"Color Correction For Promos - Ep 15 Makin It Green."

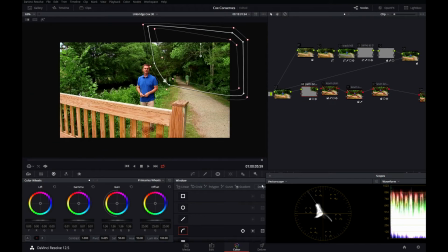8:16 What I did was I made a mask, as you can see. I tracked it to those trees,
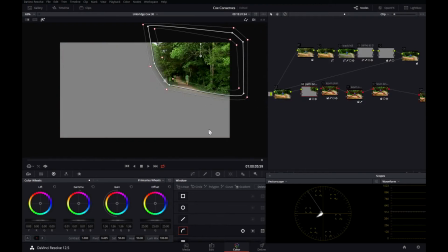8:27 heavily blurred the outside, you can see here, and all I did was bring my gain up in that part of the shot.
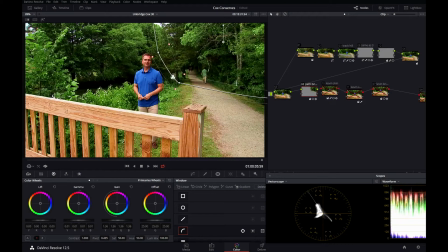8:33 So let's go back to here. So that's off, and that's on. So I've just brightened up this black hole back here in the back of the picture.
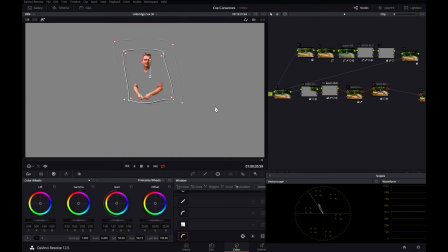8:42 No shot would be complete without adjusting our talent's skin. I pulled a key on Kevin here. Rough key. You can see all the compression in the P2 footage. It is a rough key, but when I'm looking at it,
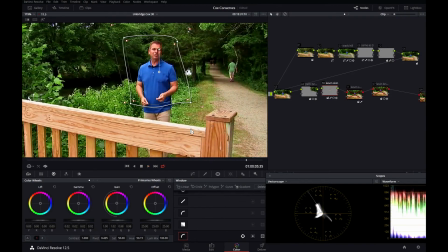9:00 it's looking okay. There's a lot of compression in this shot. All I did was brighten them up a little bit. I brought the gain and the gamma up ever so slightly. And this one was Kevin's shirt. I keyed it. I just basically brought it up a little bit. I thought I was going to have to play around with it, but it's looking pretty good.
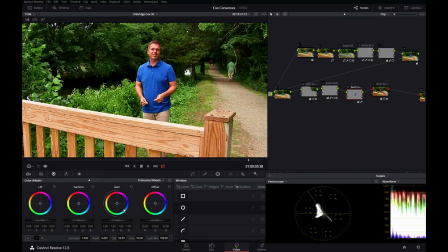9:18 I moved the gain up ever so slightly on this shot, but I mean, if you really stare at it, off, on,
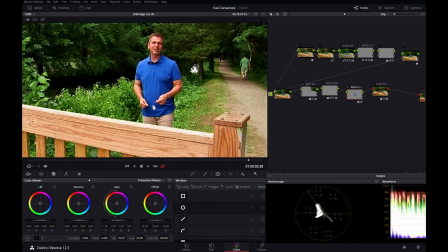9:26 made it a little brighter, a little more saturation, but not much.
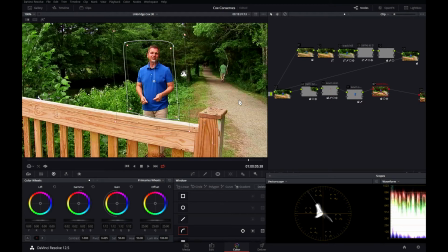9:30 We didn't have a lighting kit strong enough to fight the sun on this one.
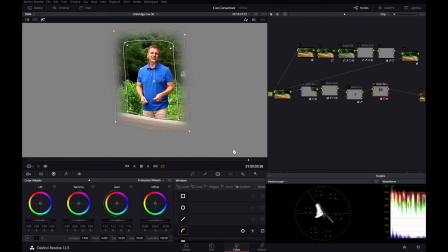9:34 So what I did was I drew a mask around Kevin and tracked it.
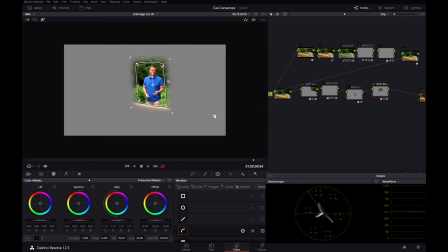9:40 You can see doing this. And all I've done with that shot is I brought up the gamma and the gain.
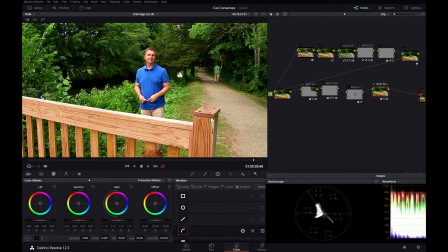9:49 Off, on, off, on. Literally just brightening up where Kevin's standing.
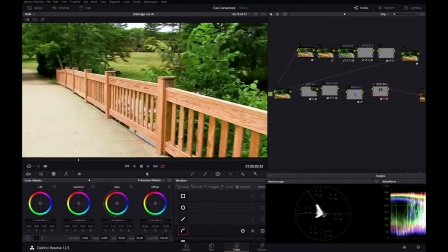9:57 And it's hard to tell because this shot isn't playing back in real time.
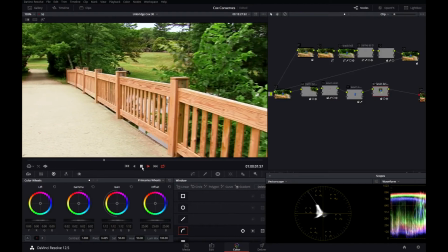10:01 But one of the nice things about using a slider is you get a really steady, even, consistent shot.
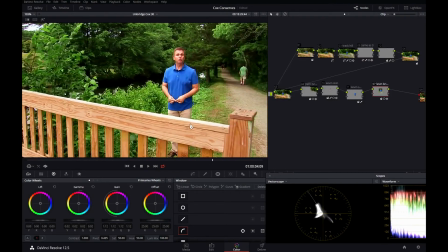10:07 So tracking things is not that hard. So you can see Kevin's kind of dark there.
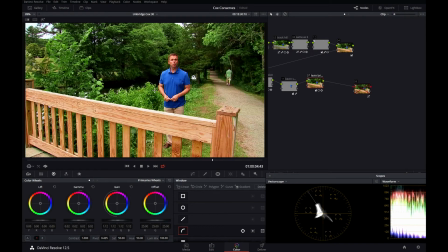10:15 Where are you, Kev? Can't see you. There we go. Brighten him up a little bit. And finally, the last node was I came in and I kind of crunched down my mid-tone curve here.
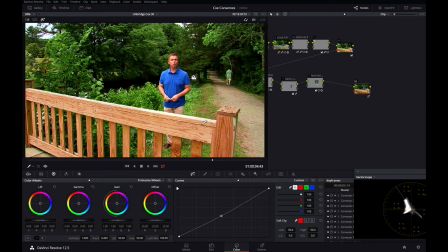10:25 This is off and this is on. It's just giving a little bit more contrast and punch in the mid-tones of that picture. Off, on, off, on. So that's where we started from. A little bit washed out.
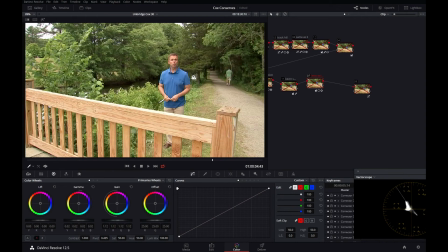10:38 I mean, it was kind of a hazy day. Not a lot of pop in that shot. Not a lot of oomph in that shot. It's not really jumping out off the screen at us like a promo should. Now, again, nothing wrong with this shot. Our cameraman did a great job photographing it. The slider gave it some parallax, made it look kind of neat.
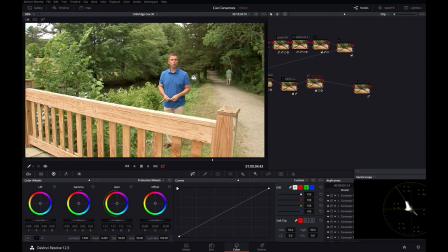10:54 But it's about the environment. The spot is about the environment. I want to make this thing just pop right off the screen at you.
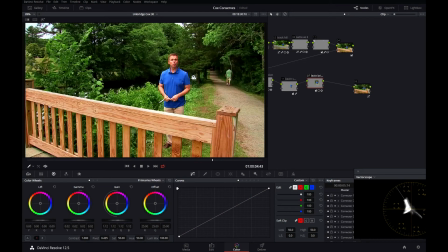10:59 So that's where we started from, and here's where we ended up. Not a really complicated shot, not a really complicated color correction. So these are some very simple techniques that I use all the time when we're shooting stuff in
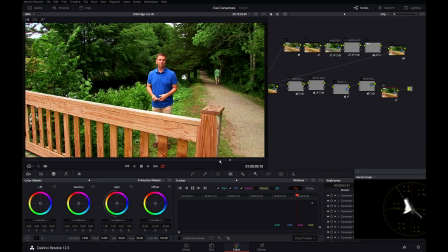11:13 a forest or when there's a lot of green and we really want that green to pop off. So I hope this tutorial helped you guys. I'm trying to keep them shorter. I do tend to prattle on. I love talking about me. I'll show you the promo at the end. And happy correcting, everybody.
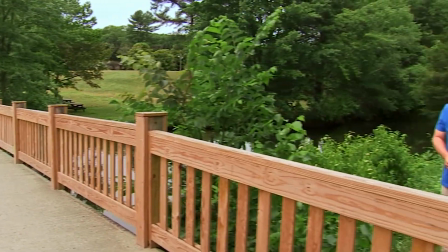11:27 Whether it's a park, trail, pond, or beach, there's a volunteer working to improve the great outdoors where you live.
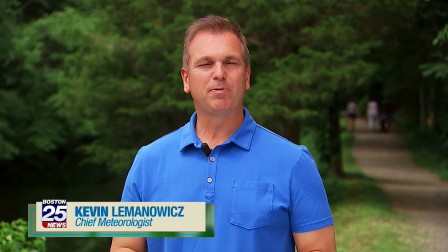11:34 Help us recognize them. Boston 25 and the Trust for Public Land are teaming up to honor environmental volunteers.
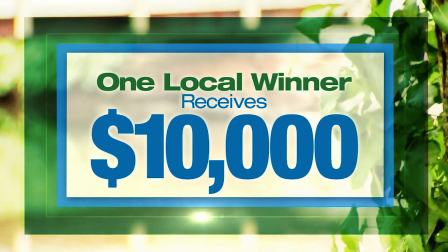11:39 One local winner will receive $10,000 for their favorite environmental nonprofit.
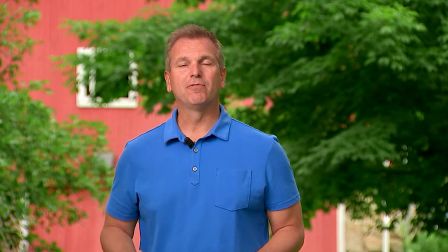11:44 Then move on to compete at the national level for an additional $50,000.
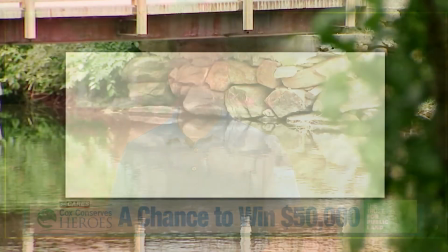11:49 Nominate your environmental hero. Learn more about the Cox Conserves Heroes Awards at boston25news.com.
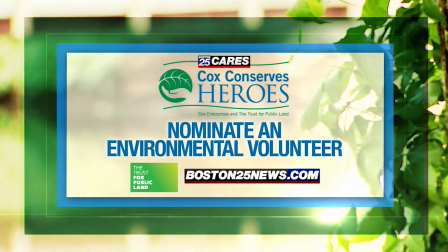11:53 Nominate a volunteer through July 31st.